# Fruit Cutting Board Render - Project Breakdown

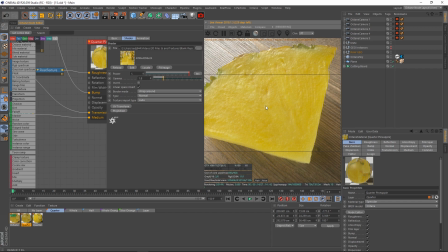And then, of course, we have that light being emitted from our black body texture emission node here that just really brings the life to this fruit and just actually makes the light,
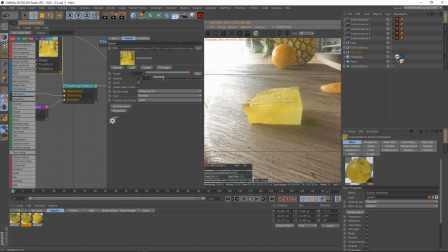it looks like more light is subsurface scattering and bouncing through it and off of it than really would be, because those calculations would be a pain in the butt to get that set up. So the beauty of 3D is we can fake things like that.
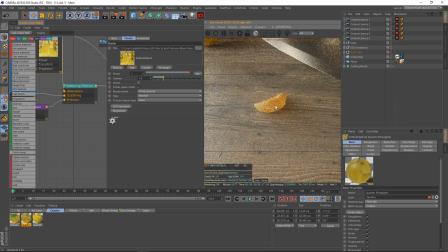So that helped us out a ton. Now, with this one moved out of the way, let's just go ahead and move straight on to the orange slice, because that was another one that I was pretty proud of.
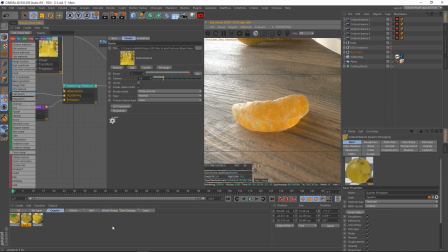I spent a lot of time on the orange slice, and the good news is the orange slice is made up almost exactly like I did the pineapple.
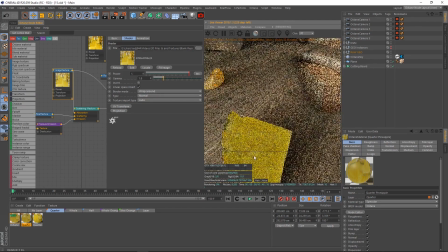Before we move on, actually, I should probably fix the pineapple because I forgot to plug back in. You can see the rind looks horrible because it's still running off of that subsurface scattering.
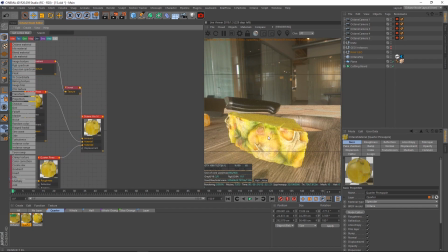Let's plug our invert node back into here. Boom. Beautiful diffuse, followed by the beautiful specular material.
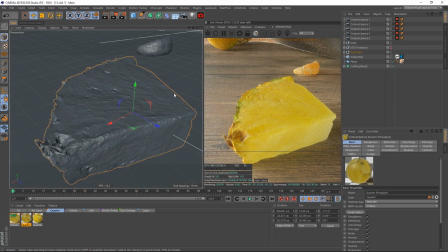Nice little combo mixed together. Looks very, very good. So let's go back over here, focus on our nice orange slice that we have here.
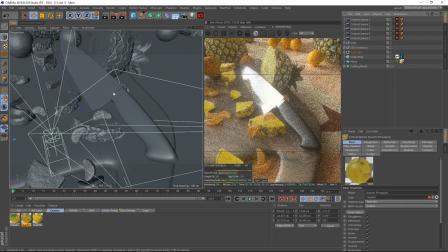Now the orange slice, I'm just going to go ahead and actually turn on my geo instances because I have a really nice prop right here, this camera angle.
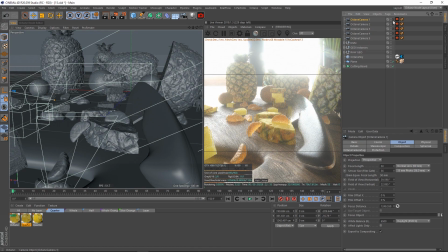Now I haven't talked about them yet, but I also have 5 cameras. These represent the 5 different shots I did for this scene.
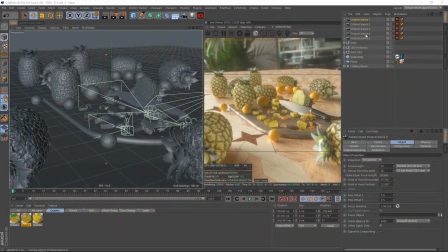This was shot 1, which represents this shot here, the whole everything. Then we have shot 2, that represents this shot here.
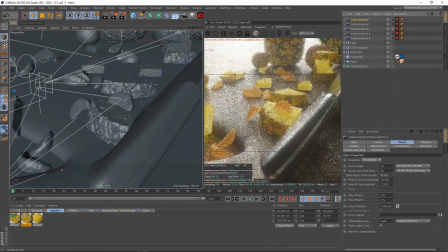And then you can see then we have shot 3. And this one I don't have an actual picture for. I never actually rendered this one out, but it was just different things I was experimenting with. It turned out really good, actually. I probably should have rendered this. It turned out really good. I really love how the light is hitting this pineapple here.
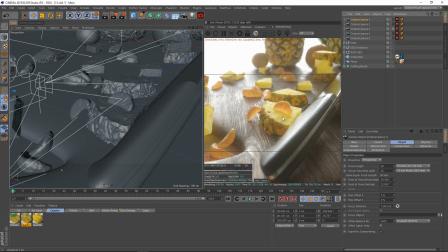Now again, the bump map for the pineapple, it had a lot to do with that too. And before we move on, I do want to lightly mention, let's go back to our node editor over here for the full mix. For our specular, I did set my index to a value of 1.45.
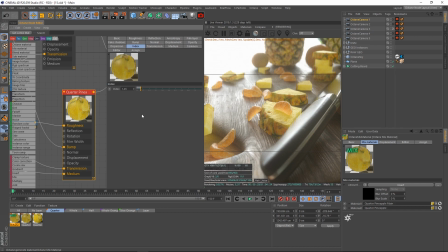So the reason I did this is quite honestly because I didn't understand proper index values. This was like over 2 years ago. That or I just missed it. But proper index value for water should be 1.333. So that probably would have been a little bit better. Or I could have done like a glass at 1.56.
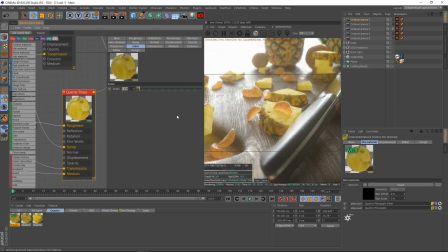I might have just wanted it more reflective, so I might have just done 1.45 just to force those reflections up. That's probably what I did, to be honest, because 1.45 is a pretty safe bet. But either way, more realistic would have been a 1.33,
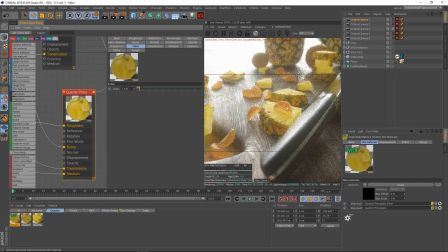because that is the index of water, and that's what we'd be seeing on this pineapple in reflections. So that is this beautiful level of highlights we're getting off the surface. That said, 1.45 did add a little bit more pop.
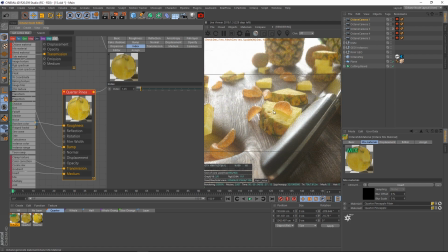And the details they're actually seeing in this fruit here, a lot of those bumps and divots and just variation on the top of it, is purely based off of the mesh.
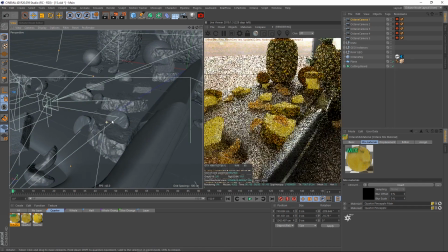I'm not going to lie to you there. I didn't do some massive, impressive texturing work there. I mean, if you look at the mesh here, look how much detail is on this scan.
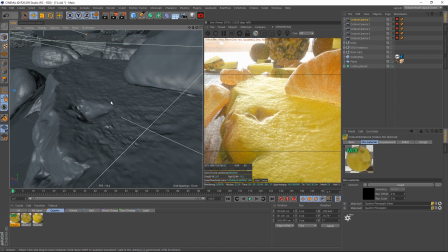It is beautiful. But again, what we did is when we went through and textured out the node like this and did all that work,
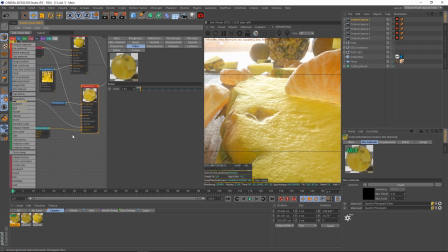setting up the light and stuff coming from this, that enhanced the actual shape and look.
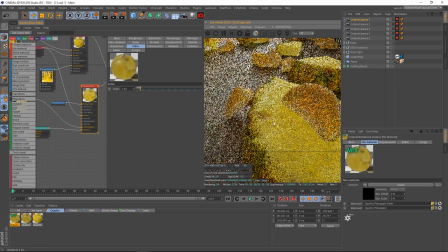So a lot of those details and the realism of this comes from actually the mesh itself,
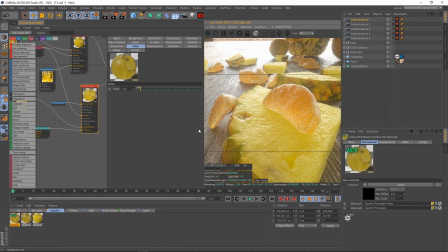but the real key of life it came from was getting the reflections and highlights to actually be physically correct and actually getting the light to kind of come from our texture emission node. Because again, that same angle wouldn't look good at all if we didn't have this light emission from it.
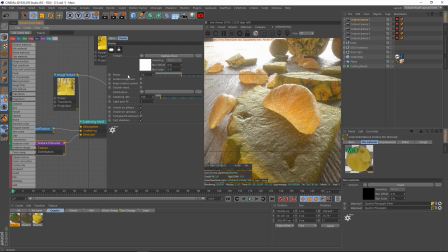Yeah, you can see there we're getting some issues. So again, it's kind of a hybrid thing. It's working with your mesh and working with your materials.
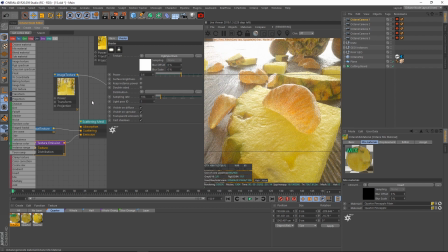It's kind of both ways there. And this really does look good. And again, that's why we wanted the specular material here with that subsurface scattering going through, and the scattering really helps a lot too, because if I didn't have any scattering here, it doesn't quite hit it quite as well.
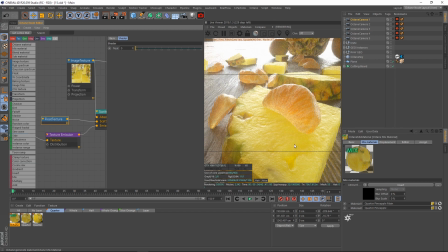It just seems too bright, almost like it's not that dense, almost like it's a jello. It's very borderline with a good looking fruit and something that looks like a gummy, so it's really tricky with that.